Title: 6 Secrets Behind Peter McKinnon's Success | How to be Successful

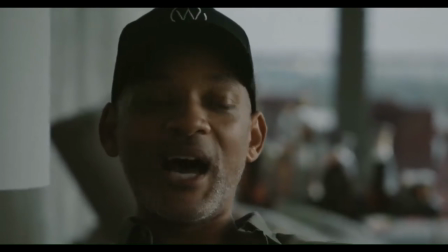249s
The same was notable in the Will Smith storytelling video we covered in the previous video and
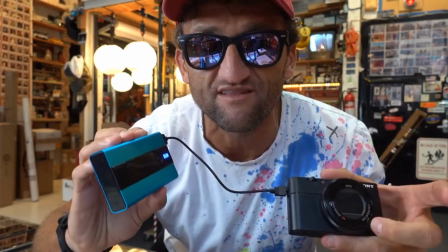253s
is something that's often the case when Casey Neistat records his videos in his studio.
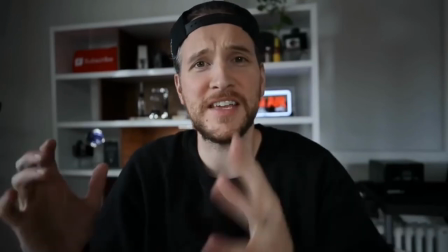258s
In every case, they all have natural sources of light coming into the frame rather than having lighting directly on their face.
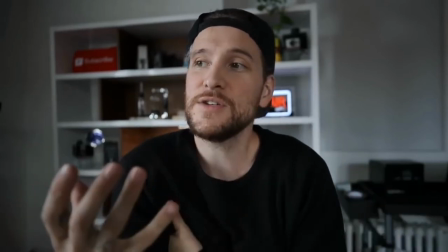266s
This gives a more realistic visual experience rather than something that's fabricated and this can play a big role in engaging the viewer on a personal level.
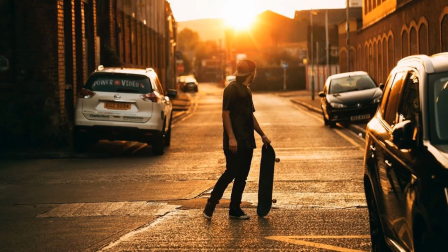275s
Peter McKinnon's a master of this and it provides a wonderful visual experience for the viewer.
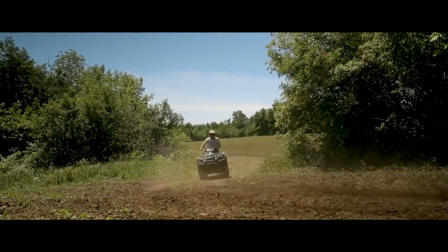280s
Now, all of this commentary on the visual aesthetic of his videos ultimately speaks volumes for his content.
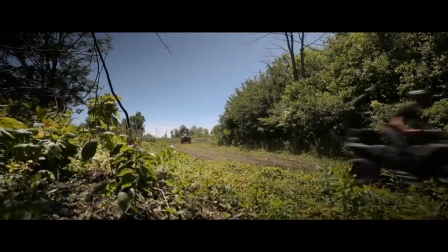287s
His field of expertise is visual arts and technology and he provides a lot of helpful information for people and fellow YouTubers on getting high quality videos.
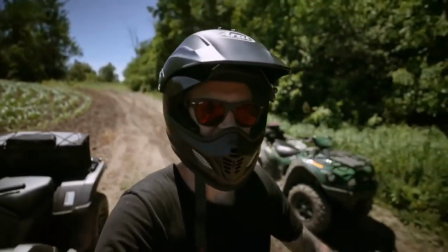296s
Through his videos not only does he provide a great deal of information and show people an insight into his life,
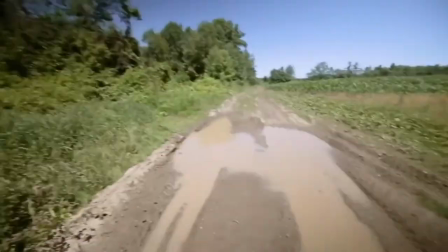301s
but he does so by marketing himself in the best way possible, as he shows his body of work in his field.
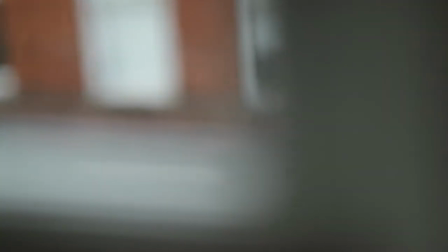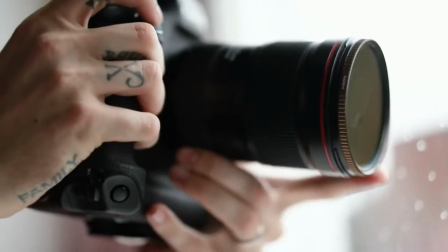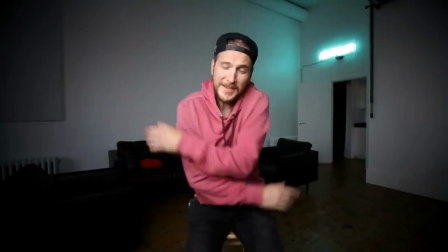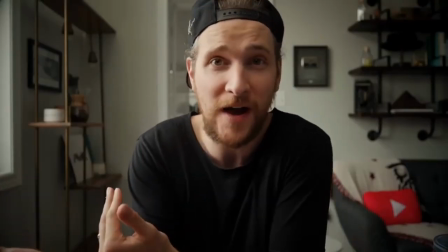324s
This serves as evidence that he's an individual who clearly understands the subject that he speaks about,
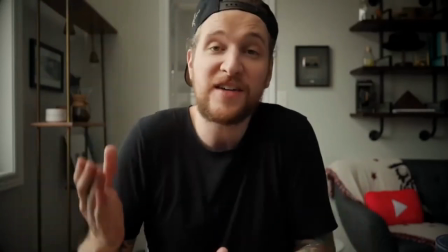329s
but also shows what results people can achieve by learning from him. Speaking of his content, this is another area where Peter McKinnon excels in his craft.
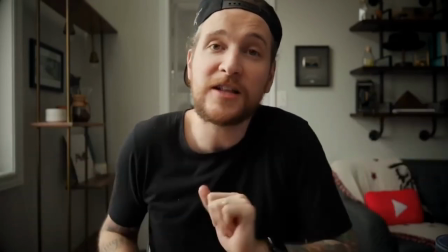338s
While he goes into depth about the technical elements of making videos and photography, he has a way of simplifying his message so that the layman can understand.
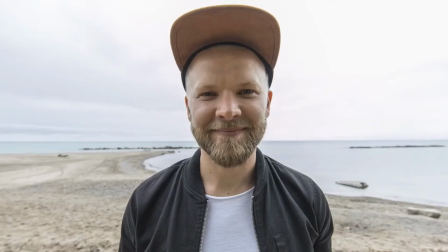347s
This was particularly evident when he discussed wide shots in one of his videos,
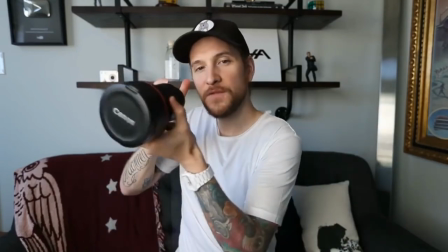351s
where not only did he explain the challenges of having wide shots that are too wide, but he showed the visual impact this would have when taking photographs.
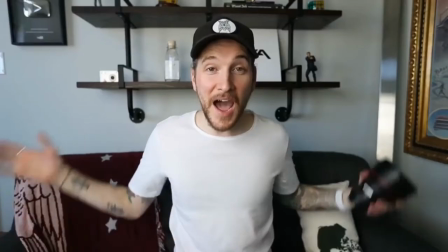359s
For someone like me who has limited understanding about cameras, his explanation about the subject was easy to understand and extremely helpful.
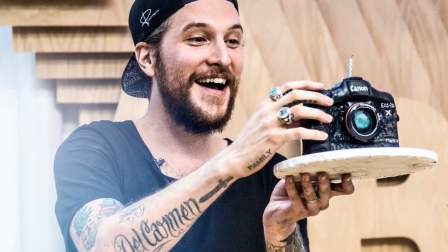367s
Finally, Peter McKinnons ability to gain the following he has, is he's naturally charismatic.
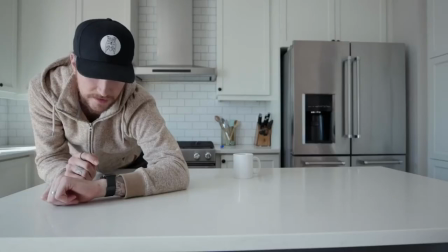373s Woohoo! Welcome back guys, so and start. Oh! Oh!
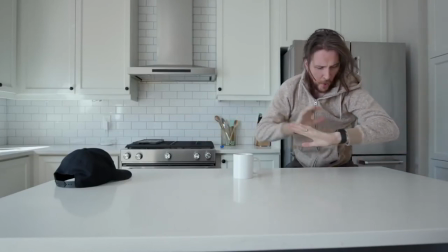379s Oh! What? What was that? Ah! Ah!
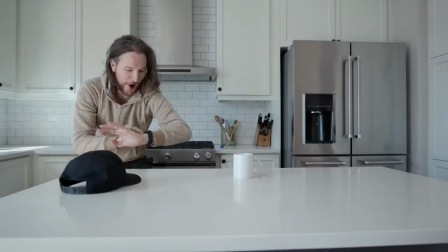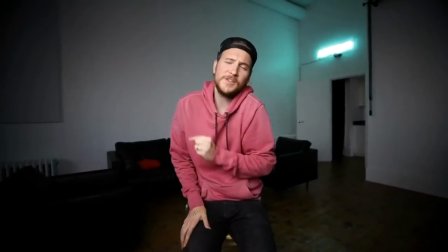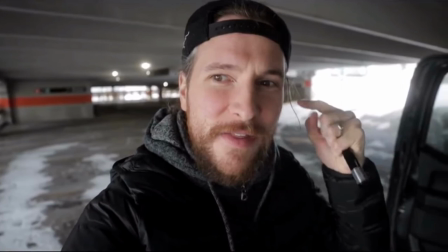401s
It's great to be an expert in this field, but without his natural charisma, wit and screen presence he would struggle to connect with his viewers.
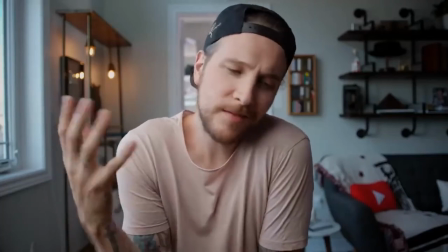409s
He follows all the tips we've said about eye contact,
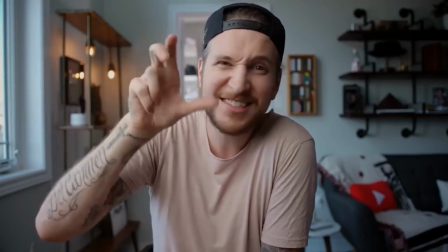412s
using hand gestures and non-verbal communication and his delivery when he speaks is natural and full of character.
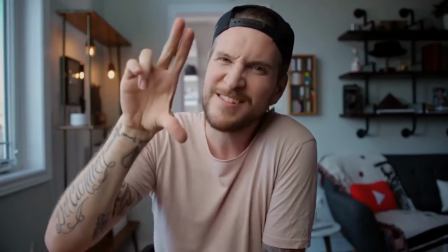419s
This plays a role in how he engages with the viewer, as he doesn't speak as though he's trying to sell anything, but instead speaks as someone who's out to help his viewers.
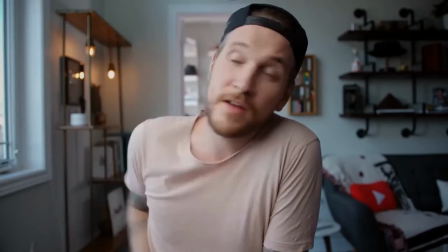427s
This plays a big role in the relationship he'll build with his viewers, as people are naturally more inclined to build a relationship with someone who can give them something without expecting anything in return.
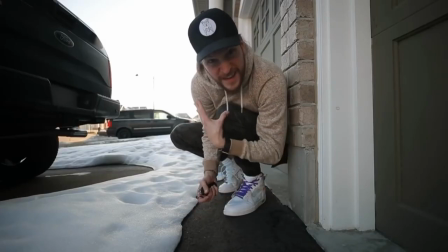437s
Peter McKinnon's YouTube success is incredibly admirable,
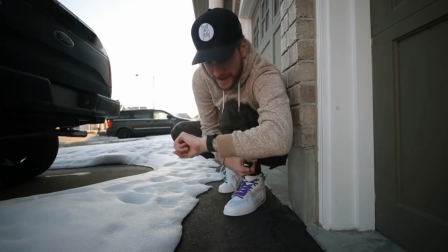441s
his videos are of high quality and it's important to understand that he uses his expertise and character to build his channel.
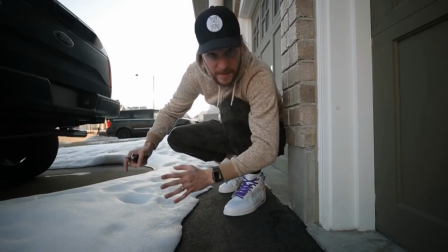448s
If you want to speak as an influencer or authority on a particular subject to a group of strangers as he does,
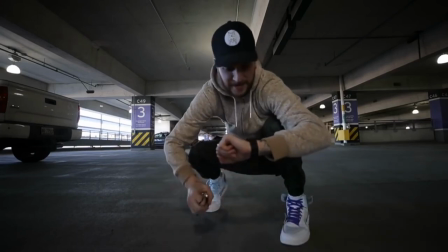454s
you have to ensure that you are highly knowledgeable about the subject that you are speaking about and have the charisma to build rapport with your audience.
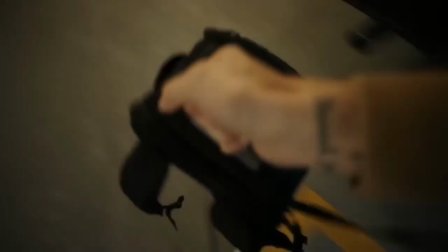461s
In both respects, Peter McKinnon excels and his YouTube channel's success is the result of that.
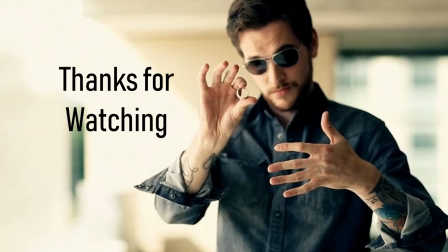468s
Do you follow Peter McKinnon and if so, what is it about his channel that has your attention? Please let me know in the comments section below. If you follow the content and want to keep up with the latest videos then please subscribe with the notifications bell turned on to ensure you're informed when a video goes up.